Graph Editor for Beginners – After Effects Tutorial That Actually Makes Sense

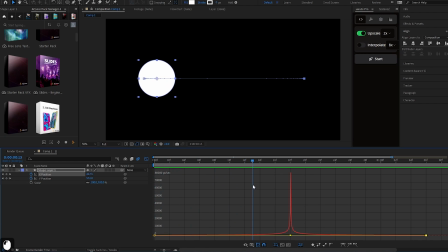10:14 look it's not good because you see it starts very slow and then gets fast very quickly and then get slow again very fast so you know that's not that's not a good sign it's not that does not look good and don't make it like these either or else there won't be a lot
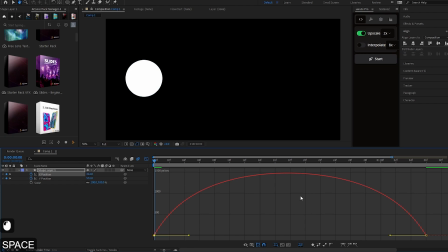10:31 of difference between no graph and this graph you know because you know
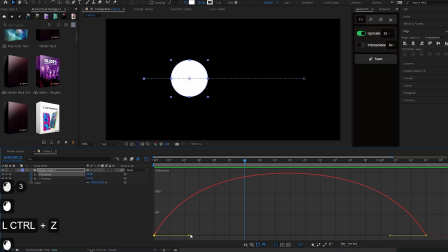10:36 it's it's pretty much the same so make your graph something like this just
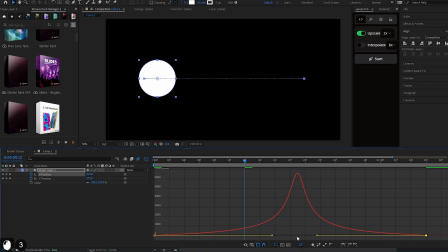10:40 try to have a decent amount of gap in between them okay you can also make them
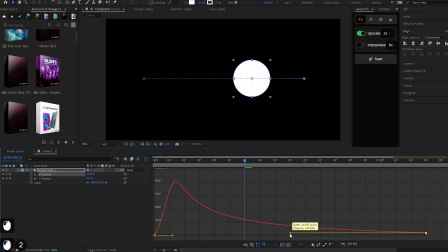10:45 like this make them like this and it will start fast and then end slowly or you can do the vice versa as I told you earlier just just don't just don't make it like
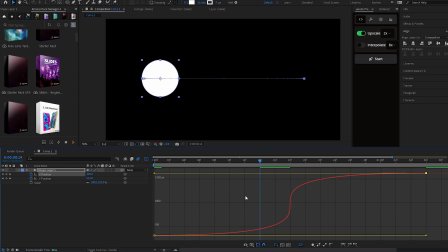10:58 this please for the love of God don't make it like this now let's talk about value graph the only tip that you need for value graph is that don't make
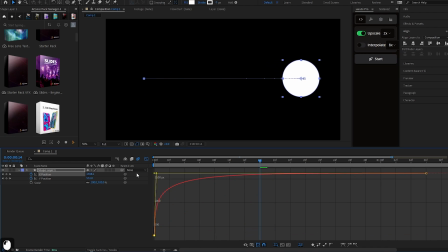11:06 it too tight let's say I wanna make a graph like this I wanna make a graph like this where it starts quick and then slows down by the end okay now the thing is that this graph is too tight, too compact, what I wanna do is create some breathing space between these two handles.
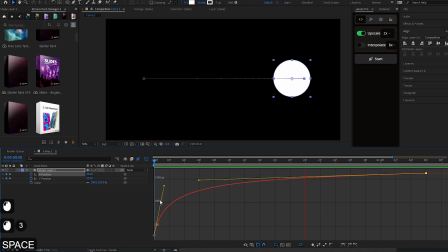11:26 I make it like this, and now when I play this, it's much more easier to look at, it's much more easier to follow.
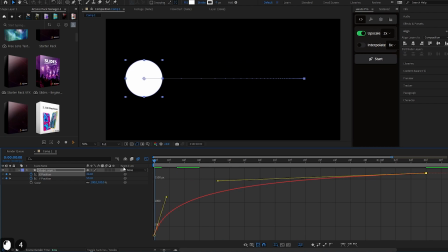11:34 If I make it more like this, if I make more space, it's even more easier to follow.
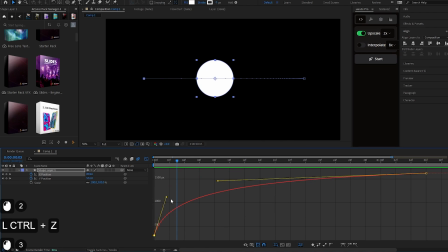11:40 You see, the more gap these have in between, the better your graph will be.
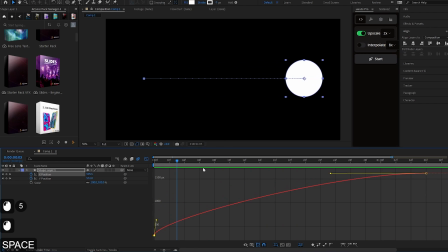11:45 Also like don't make it like this because obviously that will look bad but you know just don't don't make it like this don't make a
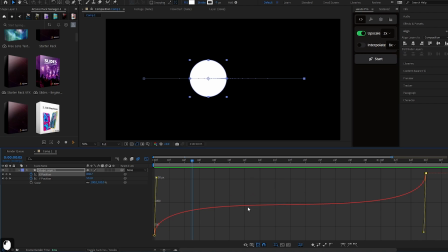11:52 graph like this even if you make a graph like this where you want to start fast and then slow down and then end fast don't let these handle hug the wall because that will be very snappy you don't want that most of the time you don't want that so make your graph something like this
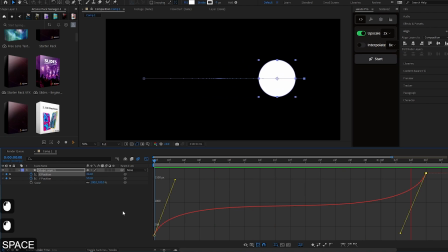12:08 curve the handles and when you play this now you know it's very easy to follow and And when I make my graph like this even,
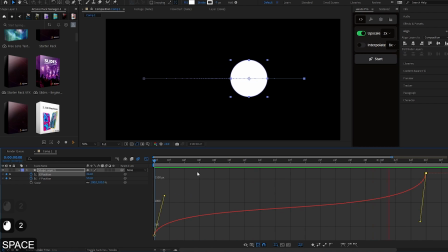12:17 you know, it also looks good enough, it looks better.
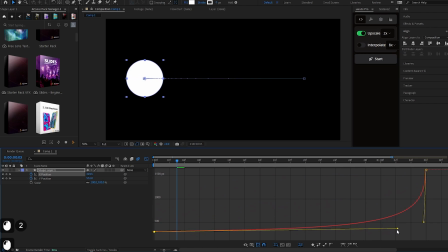12:21 Another graph that I like to make is this one, it will start slowly and then end quick. You see, it starts slowly and then it ends quick. Well, that's all for this tutorial.
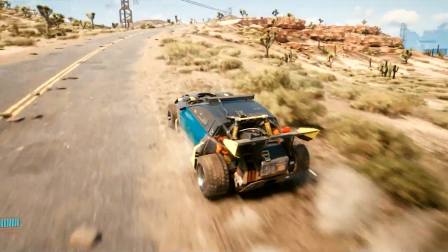12:35 I hope that you guys understood how graph works and even cleared most of your doubts.
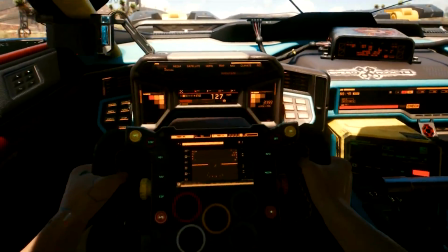12:40 If you have any suggestions, then you can comment or if you wanna, you know, tell me what tutorial to make next, just comment down below.
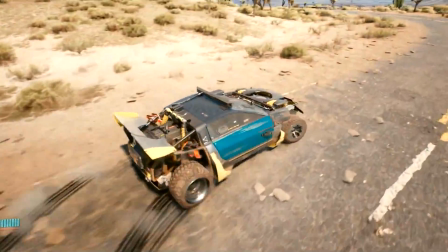12:46 If you wanna practice your graphs or wanna know how to make camera movement, then check this video out next.